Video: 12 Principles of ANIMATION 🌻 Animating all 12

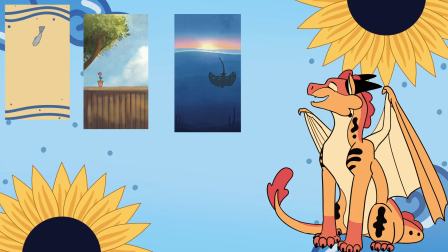0:00 This video has been a long time coming, but I'm going to share the things I learned doing the 12 Days of Animation challenge.
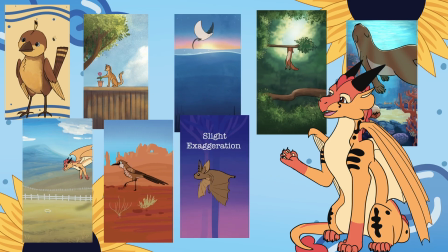0:05 This was a challenge to use all the 12 principles of animation in 12 days.
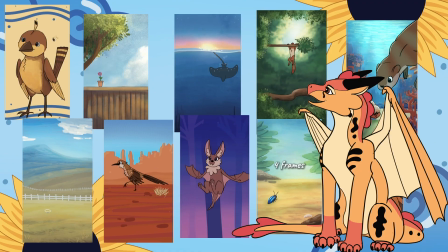0:10 I'm going to cover each principle briefly. This isn't necessarily a tutorial.
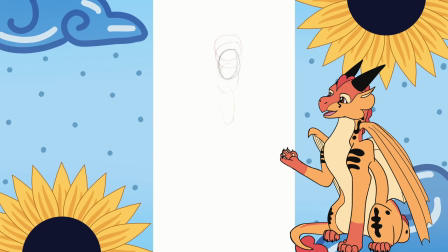0:14 I've also linked a really awesome video explaining each principle in detail, so if you want to dive deeper, that'll be there for you too.
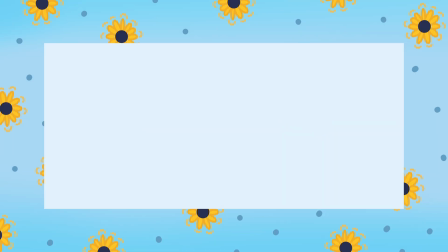0:23 The principle I chose to do first was squash and stretch.
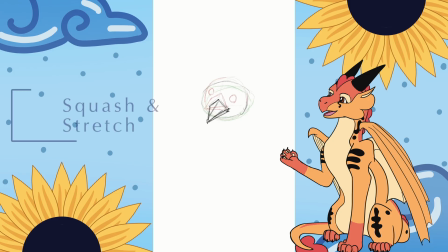0:26 This is where a character or object changes shape in accordance to its environment or to imply emotion.
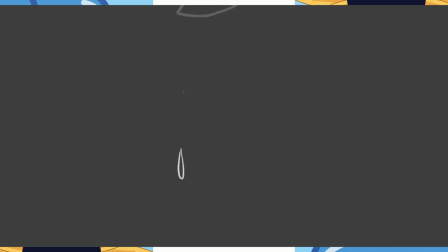0:32 For example, a drop of water will stretch out as it falls and picks up speed and then will squash down into a puddle once it comes into contact with the ground.
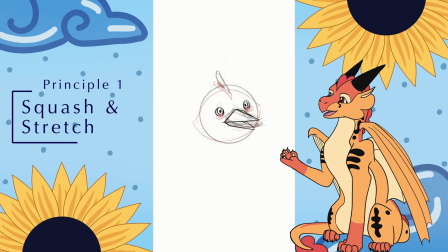0:41 There's also the classic example of a rubber ball that will squish when it hits the ground and stretch back out as it launches into the air. The amount of squash and stretch given to an animation will be up to the animator.
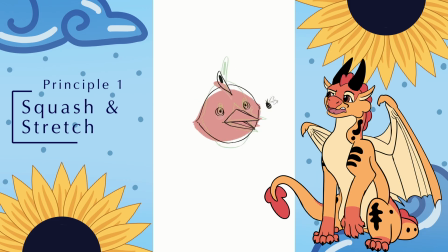0:52 It depends what sort of material the subject is made out of and how cartoony the animation is to be.
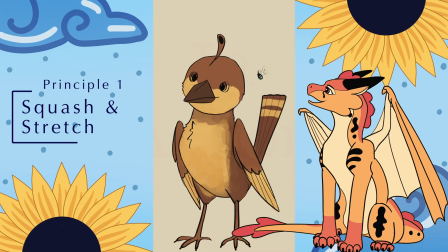0:59 For an animation to look believable and have weight, though, it needs to have some amount of squash and stretch.
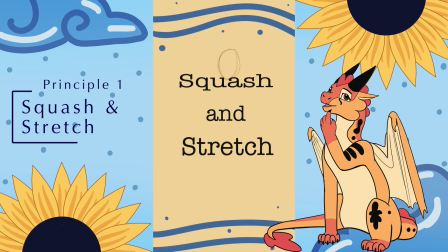1:06 My short animation was definitely over-exaggerated.
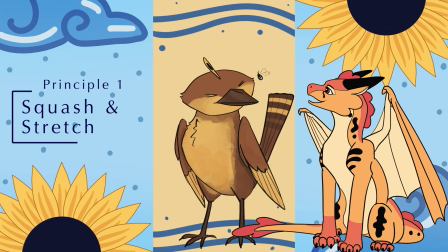1:09 I think I would be more subtle next time, but I learned how the principle can add just a little bit more character and life to an animation.
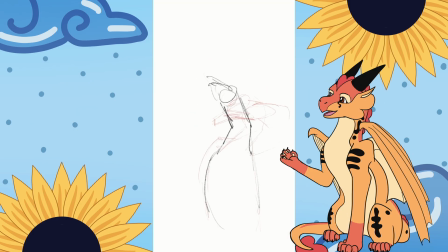1:16 The next principle is a very important one for making the animation easy to follow and believable.
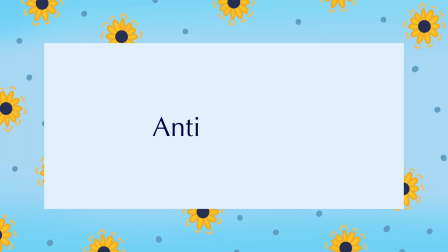1:21 That is anticipation.
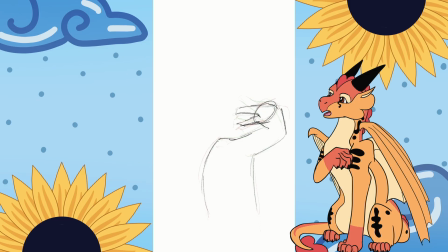1:23 This principle is just what it sounds like, showing the start of an animation, giving the viewer a clue as to what the character will do next.
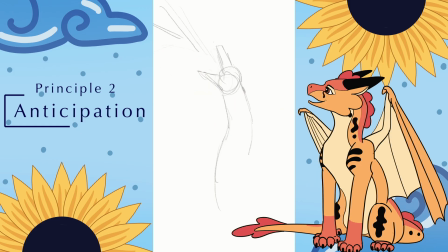1:30 This can look like a baseball player winding up before a throw, a character looking off to the side before the camera pans,
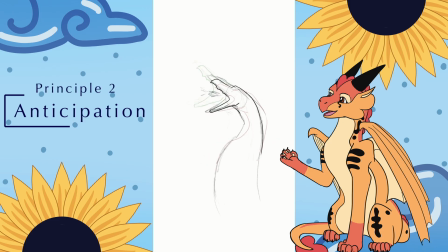1:37 or in this case, a dragon taking a big breath before breathing flames. You can't simply lift off from the ground without first preparing for the jump. It would look unnatural. If the world your animation is taking place is any kind of physics, you'll want to implement anticipation.
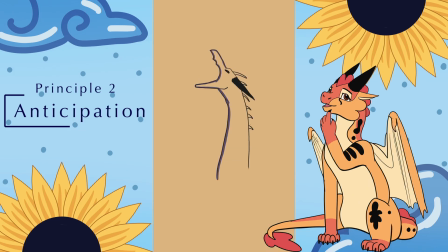1:53 I think this principle can also be applied to making an animation easier to follow.
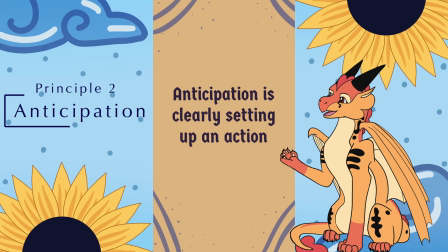1:57 If the viewer doesn't see clearly what action is taking place, the animation can kind of become confusing and messy looking.
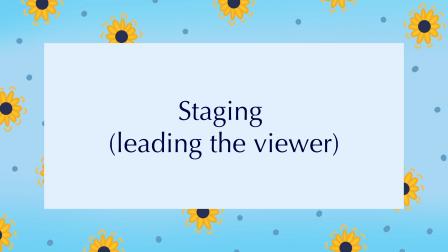2:05 This leads really well into staging, which is also just what it sounds like. So staging is when you are setting up the environment to better show the action.
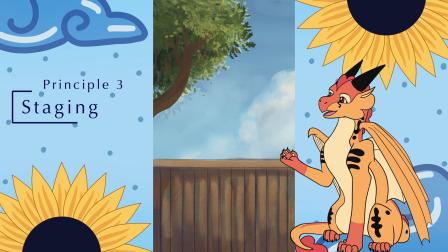2:13 This makes the animation easy to follow. Think of it as leading the eye of the viewer.
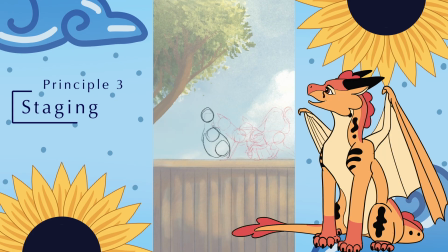2:19 I wanted to create a simple animation of a cat knocking over a plant, as they do.
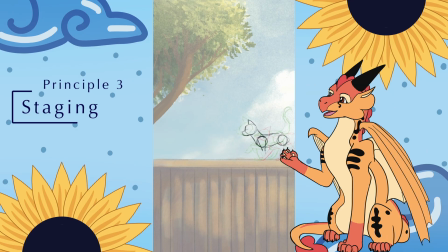2:23 So instead of just having the action happen right away and too quickly, I wanted to make it very clear. First, I wanted the viewer to notice the plant. Then I wanted the viewer to notice the cat.
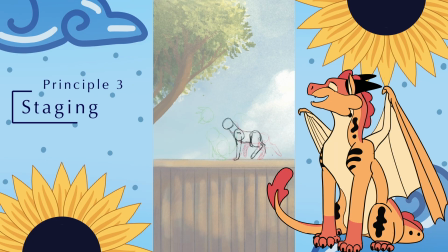2:34 I also want the action to seem slightly mischievous, but in a curious, innocent sort of way.
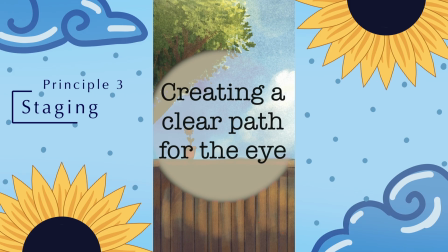2:40 To do this, I had the cat notice the pot, trot over to it, and then take a moment to study the plant.
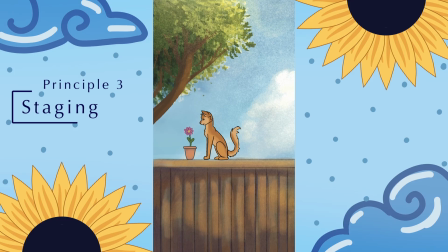2:46 Then, in a haphazard way, knock the pot off just to watch it fall.
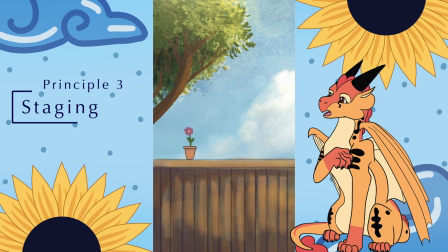2:50 After creating this animation, I see some more things I could have improved upon to better stage it.
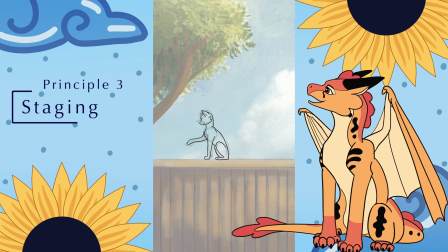2:56 Maybe I should have had the cat study the plant more, and maybe play with the flower and gradually increase intensity until the pot was eventually knocked off the fence.
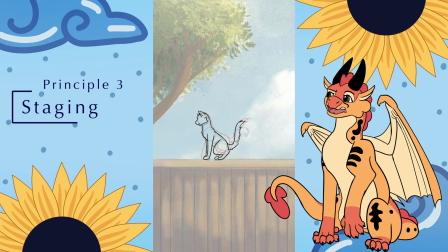3:05 But I only had a day to complete the animation, so there was only so much refining I could do. One of the reasons this video is so late is because I have been trying to decide on the future of my channel. Videos like this don't necessarily go with the animated shorts side of my channel. I have been thinking about splitting up my channel and putting animations on one and more talking videos on another. Anyways, it's just a thought, and if you think that makes sense or want me to keep everything on one,
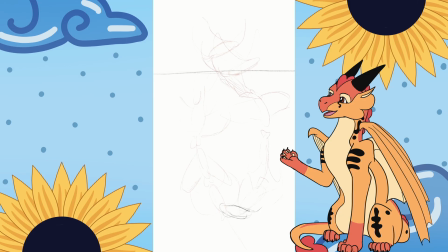3:31 just let me know in the comments. Next is a principle that is more of a how to actually animate sort of principle.
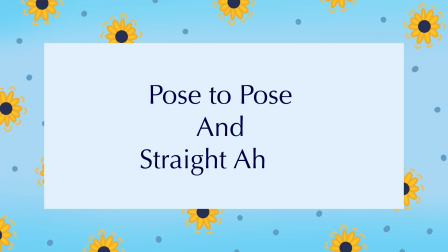3:37 This is pose-to-pose animation and straight ahead. Both of these methods are used for different things.
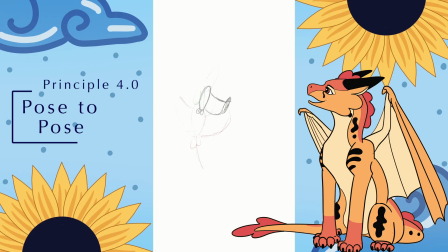3:43 Pose-to-pose animation is usually used for more complex movements when you are trying to hit certain beats of a pose.
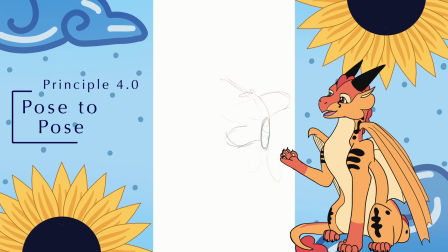3:49 My example is this stingray animation. I used pose-to-pose to animate the main movement of the ray. I first blocked in the main poses that would sell the movement, then I added my in-betweens that would smooth out the animation and create a better timing.
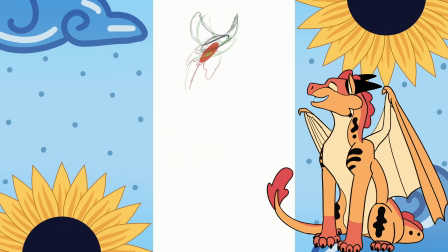4:05 Straight ahead animation is better for movements that need to look very organic and don't really require hitting specific poses to be readable.
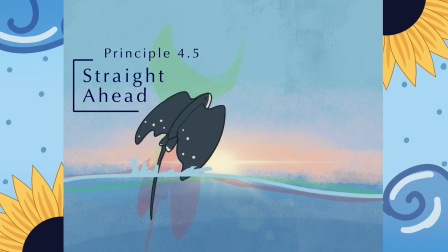4:13 My example for this is splashing water. I animated the water just as I wanted it to happen, following each drop's path one frame at a time instead of blocking out where I wanted the drop to land.
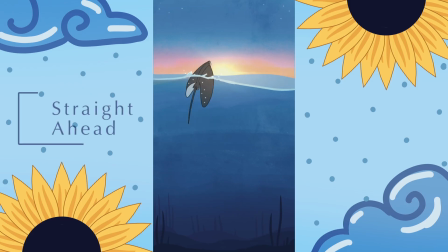4:25 Most animations use a mix of both pose-to-pose and straight-ahead animation to keep characters consistent, but also add organic movement.
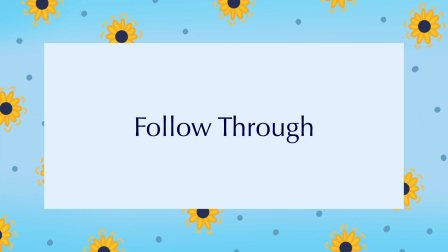4:33 The next principle I chose was follow-through. This is where an appendage, accessory, or the like is dragged along with the main body.
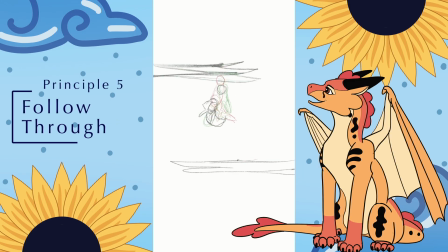4:40 Then, due to momentum and its lighter weight, will still move when the body has stopped.
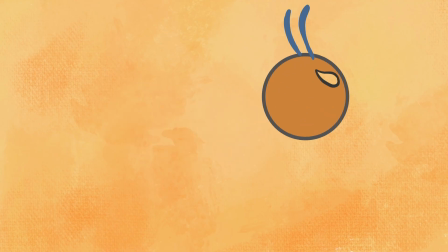4:45 Here's an example. The antenna of a character's head will follow the head wherever it goes, dragging a few moments behind.
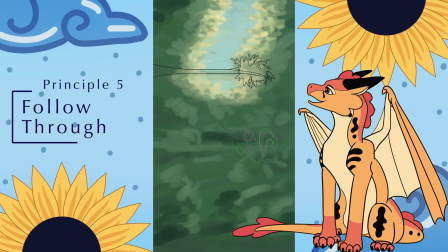4:51 If the head suddenly stops, the antennae would continue forward and settle back into its resting position.
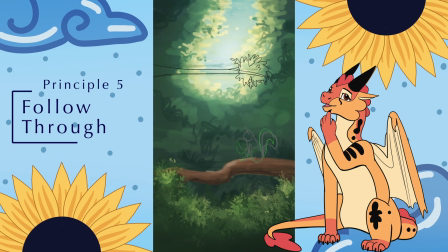4:57 This happens with feathers, tails, long ears, capes, anything that is sort of floppy and lighter than the main moving body.
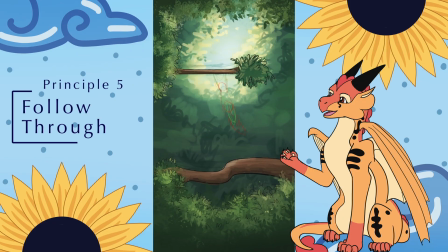5:04 How light the object is and whether or not it is an appendage with muscle will determine how much follow-through it has.
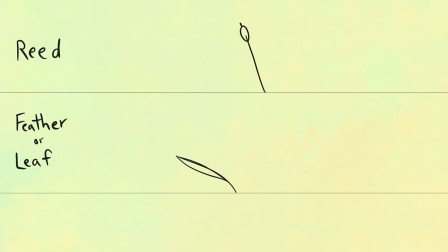5:10 A loose feather will have more follow-through than a cattail reed.
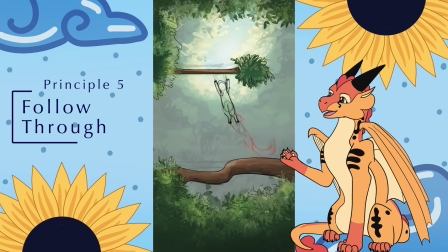5:15 Follow-through is a key fundamental to making animations appear to be in a real world of physics and weight.
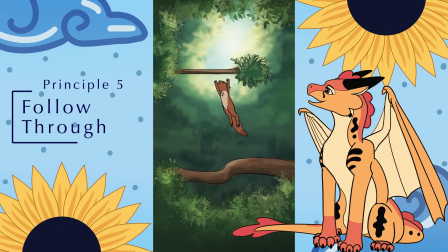5:22 This principle also applies to the bodies of characters.
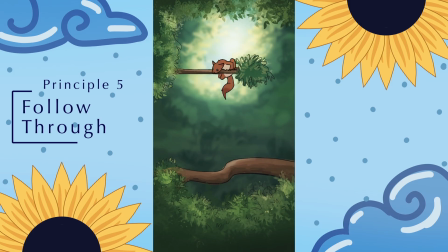5:24 If a bird lands on a branch, the momentum of flight will need to follow through before the bird settles into its final position.
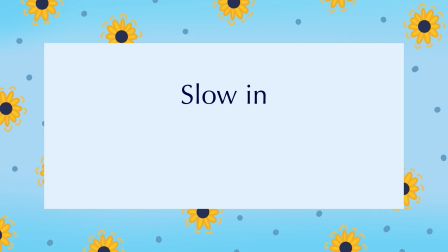5:32 Another fundamental that I really recommend learning early is slow in and slow out.
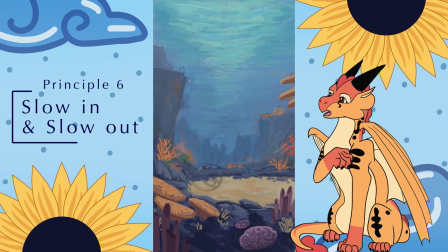5:37 If all the other ones seem a little bit too complicated, this one may be the best place to start.
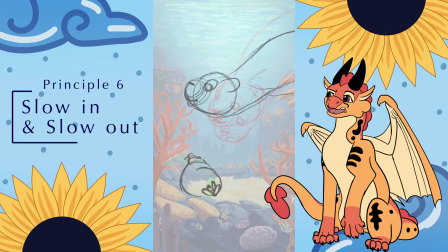5:42 Almost all movements abide by this rule unless you are animating something that is mechanical.
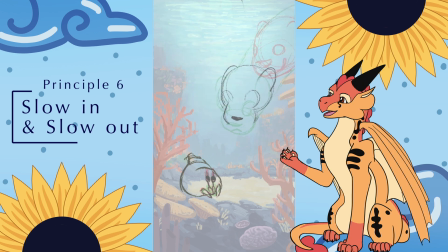5:48 Actions need a slow in and slow out for the same reasons we were discussing about anticipation.
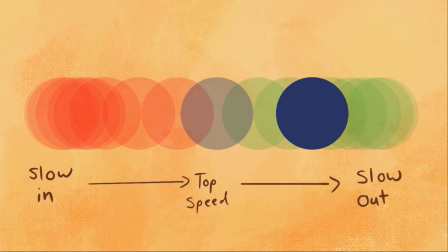5:53 Just like you can't jump without bending your joints, you can't perform an action without some period of time to build up speed or slow down.
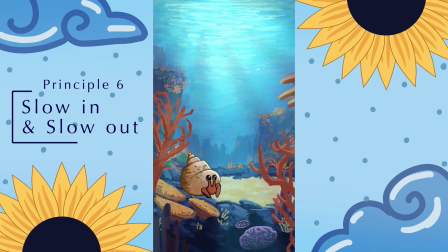6:01 In my example, a sea otter is diving, then slowing down upon seeing the crab, then picking up speed as it swims away. Notice how it doesn't immediately resume speed, but has to build it back up.
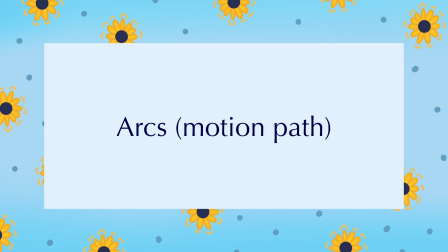6:13 The seventh day was arcs. This is a very natural movement that adds flow to your animations.
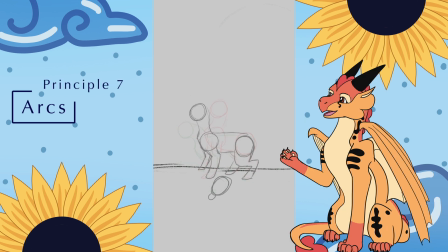6:20 An arc is the path a movement will follow. If a character is landing from a jump, their body may follow through in an arc.
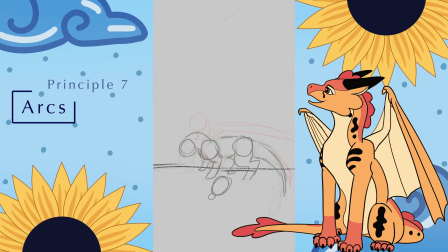6:27 Remember, we talked about follow-through. This principle can be used to make the follow-through of weight even more believable.
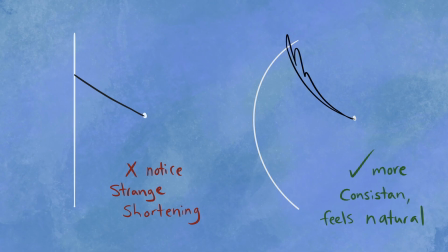6:33 If a character is turning their head or swinging a sword, it should follow an arc.
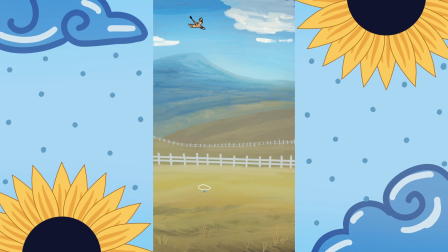6:38 Sometimes the easiest way to do this is to simply draw a line of action under your animation, so there is a guide. My example of arcs was this dragon that landed and the follow-through made a tiny arc, but also the movement of the head looking down makes an arc as well.
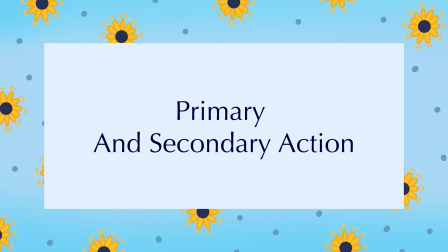6:52 Next is secondary action. This is any movement that supports the main action.
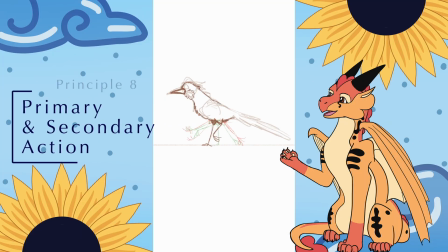6:57 For my animation, it's a roadrunner, running. I know, so original.
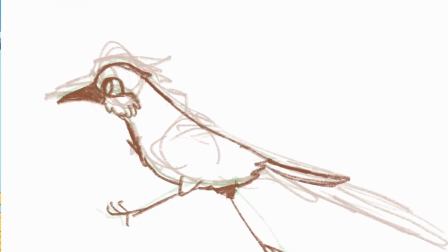7:02 The primary action is the running, and the secondary is everything else. Secondary action is often used to convey emotion or environmental factors.
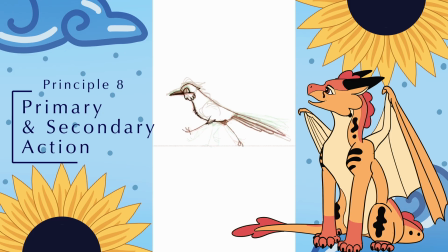7:11 The wings twitching can show the flighty anxiety of a bird,
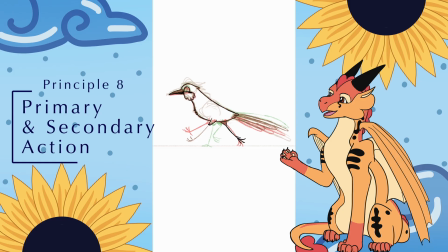7:15 and the cheek fluff and tail bobbing is simply to show the weight of the feathers and how they bounce with each step.
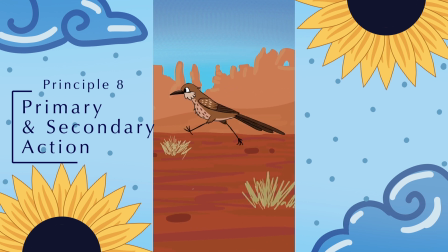7:21 Remember, the secondary action shouldn't overrun the primary action. Give both their space and time to be seen.
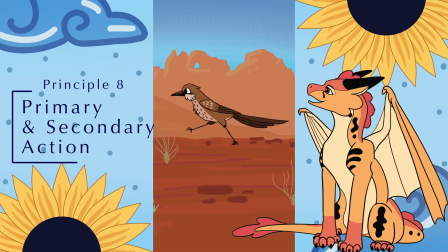7:28 The actions don't need to happen at the same time either. The secondary action is to convey more dimension and movement. This relates to staging. If you want the viewer to catch something in your animation, you will need to give it the appropriate time on screen.
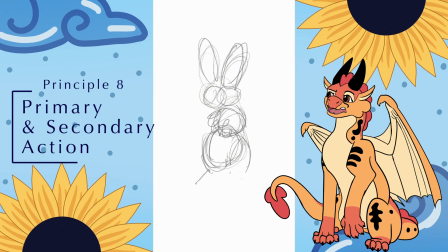7:42 We've talked a lot about animating characters, but you actually have to have a character to animate.
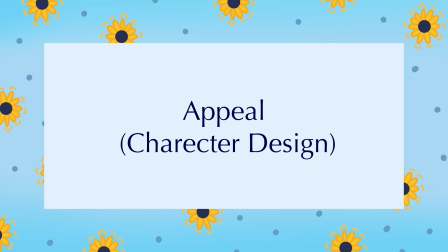7:48 Appeal is a principle that isn't necessarily about the movement of a character, but the character themselves.
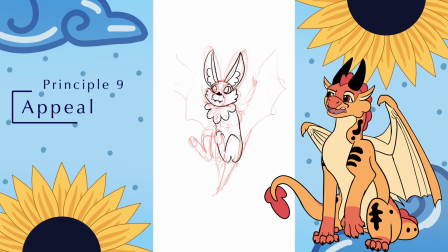7:55 Appeal essentially means that the character should be somewhat pleasing to look at. This doesn't have to mean beautiful, but they should be interesting to look at.
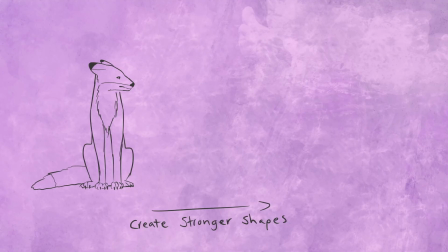8:04 To do this, you want to add variety in your shape language and use it to convey something about the character.